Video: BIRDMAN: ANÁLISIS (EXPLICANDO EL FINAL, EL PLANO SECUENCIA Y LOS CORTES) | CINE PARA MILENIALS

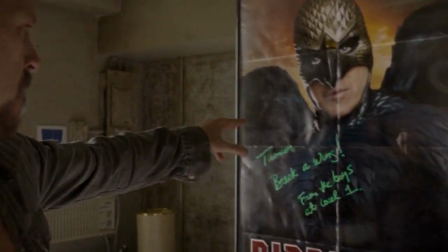[8:17]
Es claro que no es real como se muestra en esta escena. Sus poderes parecen ser una cosa imaginaria, pero más allá de ser verdaderos o no,
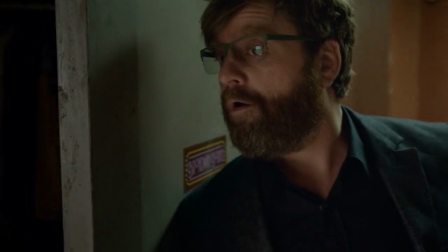[8:24]
funcionan como representación del talento en potencia de Reagan, como algo que está oculto y que solo él puede ver.
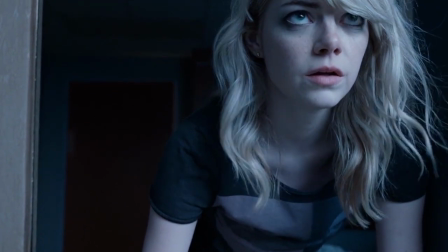[8:30]
Esta idea se refuerza al final, cuando ha conseguido lo que quería y finalmente alguien puede ver de lo que es capaz. Pero regresando un poco, la siguiente es lo que me parece la mejor escena de la película.
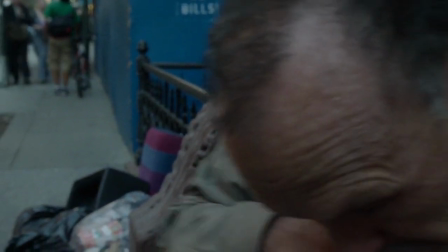[8:43]
Reagan ha tocado fondo y ha decidido aceptar su identidad como Birdman.
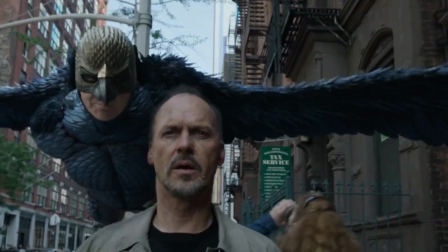[8:47]
Y cuando finalmente le vemos en pantalla nos planta cara, rompe la cuarta pared y se dirige no a Reagan sino al espectador,
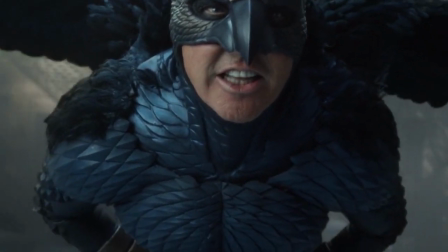[8:55]
criticando cómo nos encanta la acción y no la verborrea filosófica.
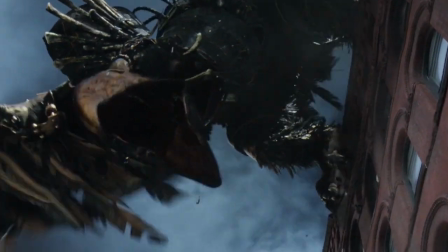[9:00]
Le aplaudimos a Michael Bay y sus planos casi pornográficos, pero cuando llega la hora de pensar optamos por el aborrecimiento. Las palabras de Birdman no están lejos de ser un insulto.
What I'm talking about.
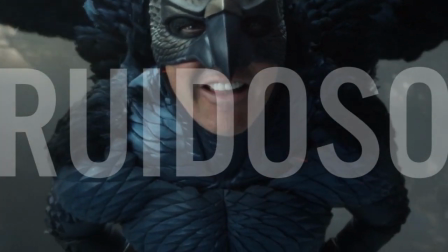[9:14] Bones rattling. Big, loud, fast. Look at these people.
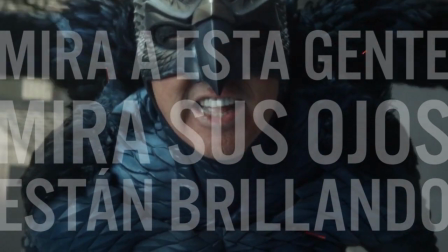[9:19] Look at their eyes. They're all sparkling. They love this shit. They love blood.
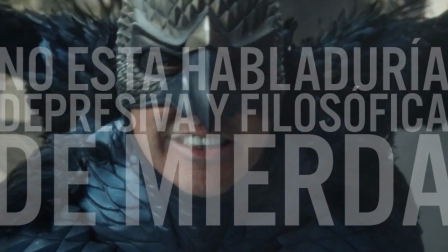[9:23] They love action. Not this talky, depressing, philosophical bullshit.
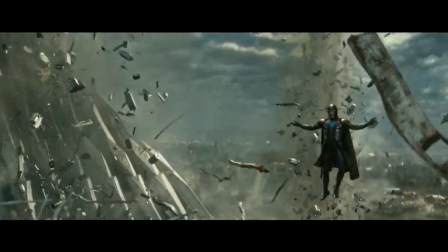[9:29]
Además, son una crítica a la industria del cine de superhéroes que nos funciona como algo más bien escapista.
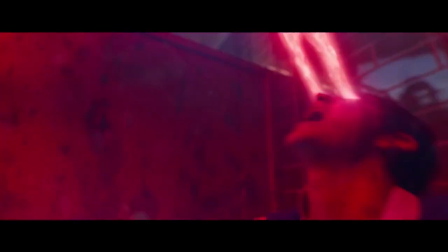[9:36]
Algo que nos distrae de este complejo mundo en el que vivimos, pero que por miseria decidimos ignorar.
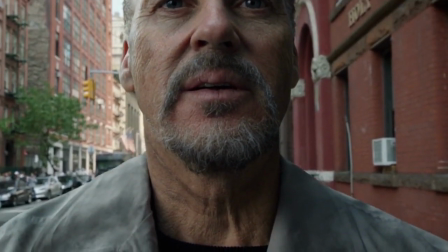[9:43]
Tras aceptarse y solo tras aceptarse, es como Reagan logra liberarse de las cadenas de Birdman.
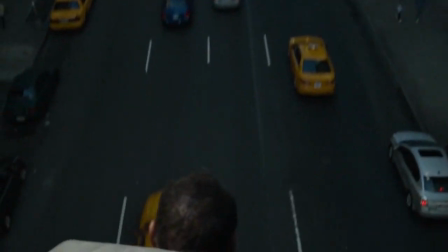[9:48]
Y ese sentimiento de gloria se refleja cuando le vemos volando. O más bien viajando en taxi.
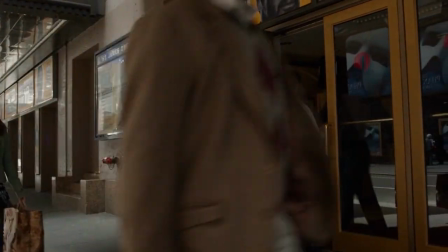[9:55]
Tras eso logra dar su mejor actuación y su talento es reconocido por el público. Todo eso le lleva a intentar suicidarse por segunda vez.
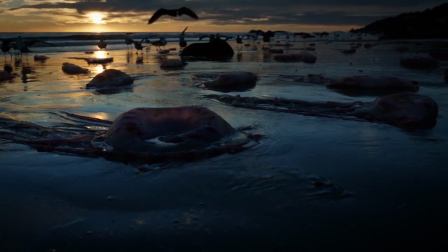[10:02]
La primera fue, como se lo dice a su ex esposa, cuando se metió al mar con las medusas.
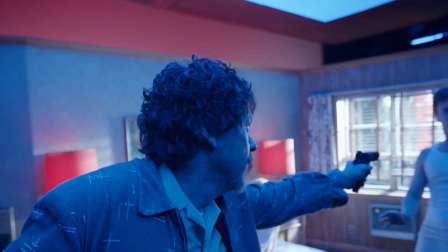[10:08]
A diferencia del disparo que vimos anteriormente con la pistola de juguete, este deja claro, gracias al sonido, que se trata de un arma de verdad.
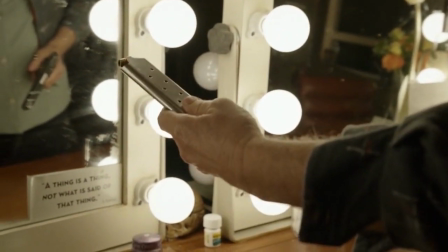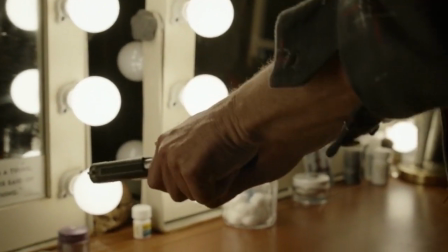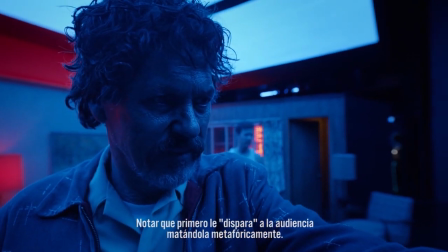[10:26]
Y una vez más, Laura que interpreta hace eco en su vida al fallar con el suicidio.
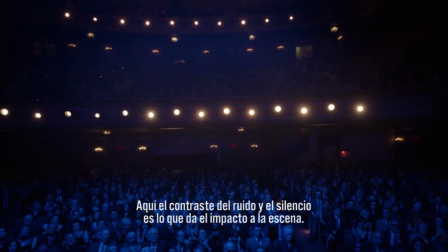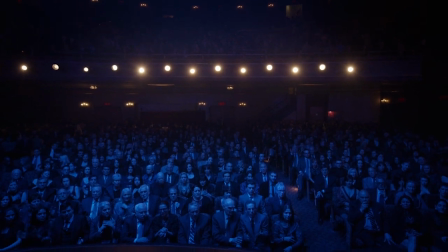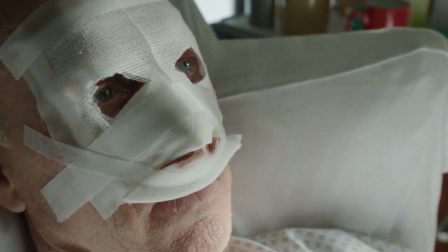[10:45]
Regan Thompson despierta en un hospital y esta escena es un contraste directo a la secuencia inicial.
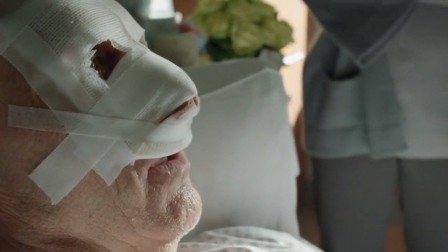[10:50]
Volvemos a ver su rostro por primera vez, pero ahora no hay Birdman a su lado, pues la dualidad se ha terminado.
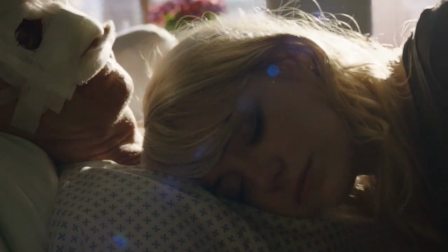[10:56]
Su relación con su hija ha mejorado y ahora es un actor venerado.
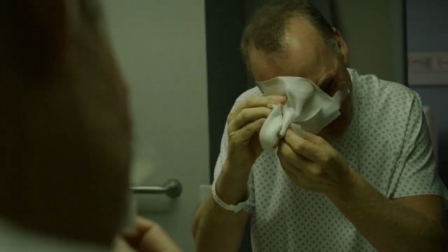[11:01]
Más adelante, de nuevo frente a un espejo, se quita las vendas como si se quitara una máscara,
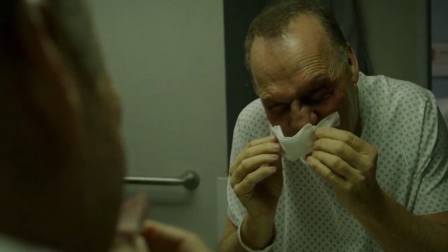[11:07]
revelando así un nuevo rostro y a un nuevo Regan, tanto de manera física como psicológica.
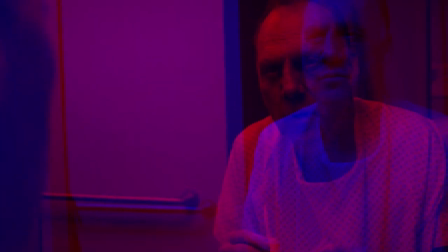[11:12]
Por fin puede dejar atrás a Birdman y emprender su vuelo.
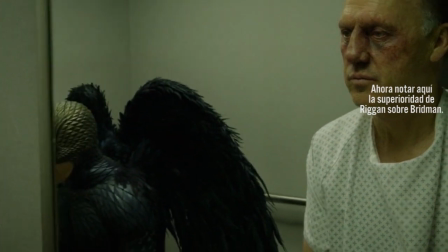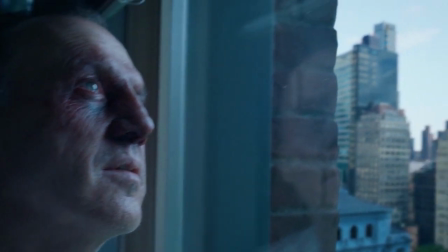[11:21]
Al final, que si está volando o no, no es la cuestión principal.
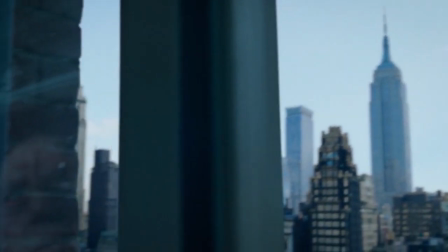[11:26]
Como dije antes, es representación de su potencial y de cómo, tras todo, alguien finalmente lo puede ver y apreciar.
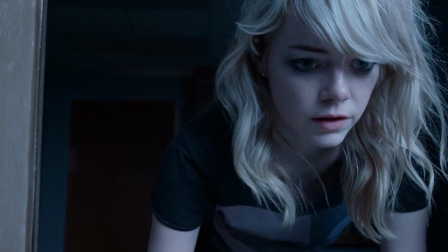[11:34]
No se debe tomar como algo literal, el punto aquí es que se ha superado y ha trascendido.
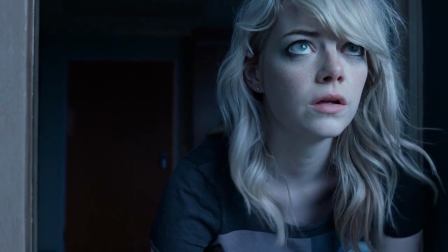[11:40]
No veo a Iñárritu como un genio, pero sí que aprecio su cine.
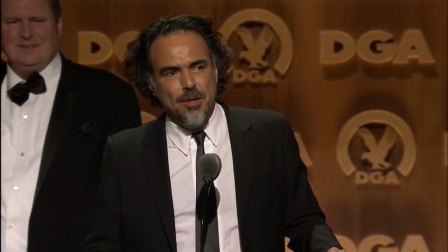[11:43]
Muy de fondo, lo que dice en Birdman aplica también a su vida, y cómo tras todo en su carrera ha logrado dejar huella y convertirse en un director más que destacado.
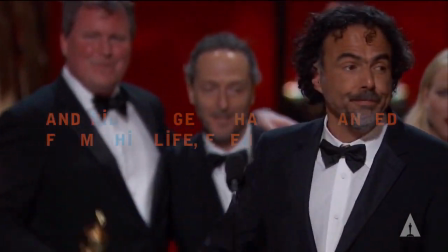[11:51]
Como dice la cita del principio, ¿consiguió lo que quería? Yo creo que sí.
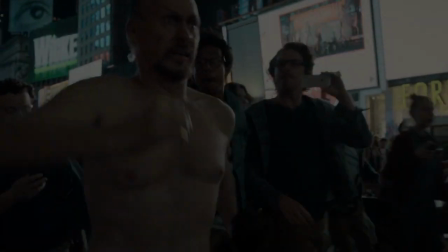[11:57]
Ah, y no se le olvida que es mexicano y mete un carrito de tamales oaxaqueños en pleno Nueva York.
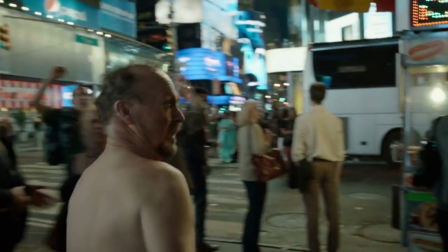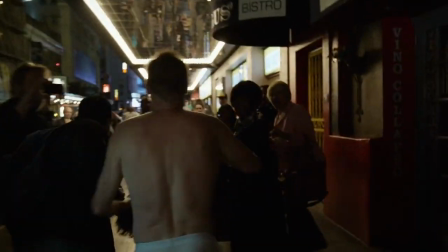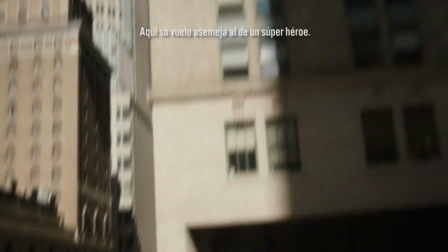[12:12]
Birdman es un mensaje positivo de cómo debemos aceptarnos para poder superar quiénes somos y convertirnos en mejores seres humanos.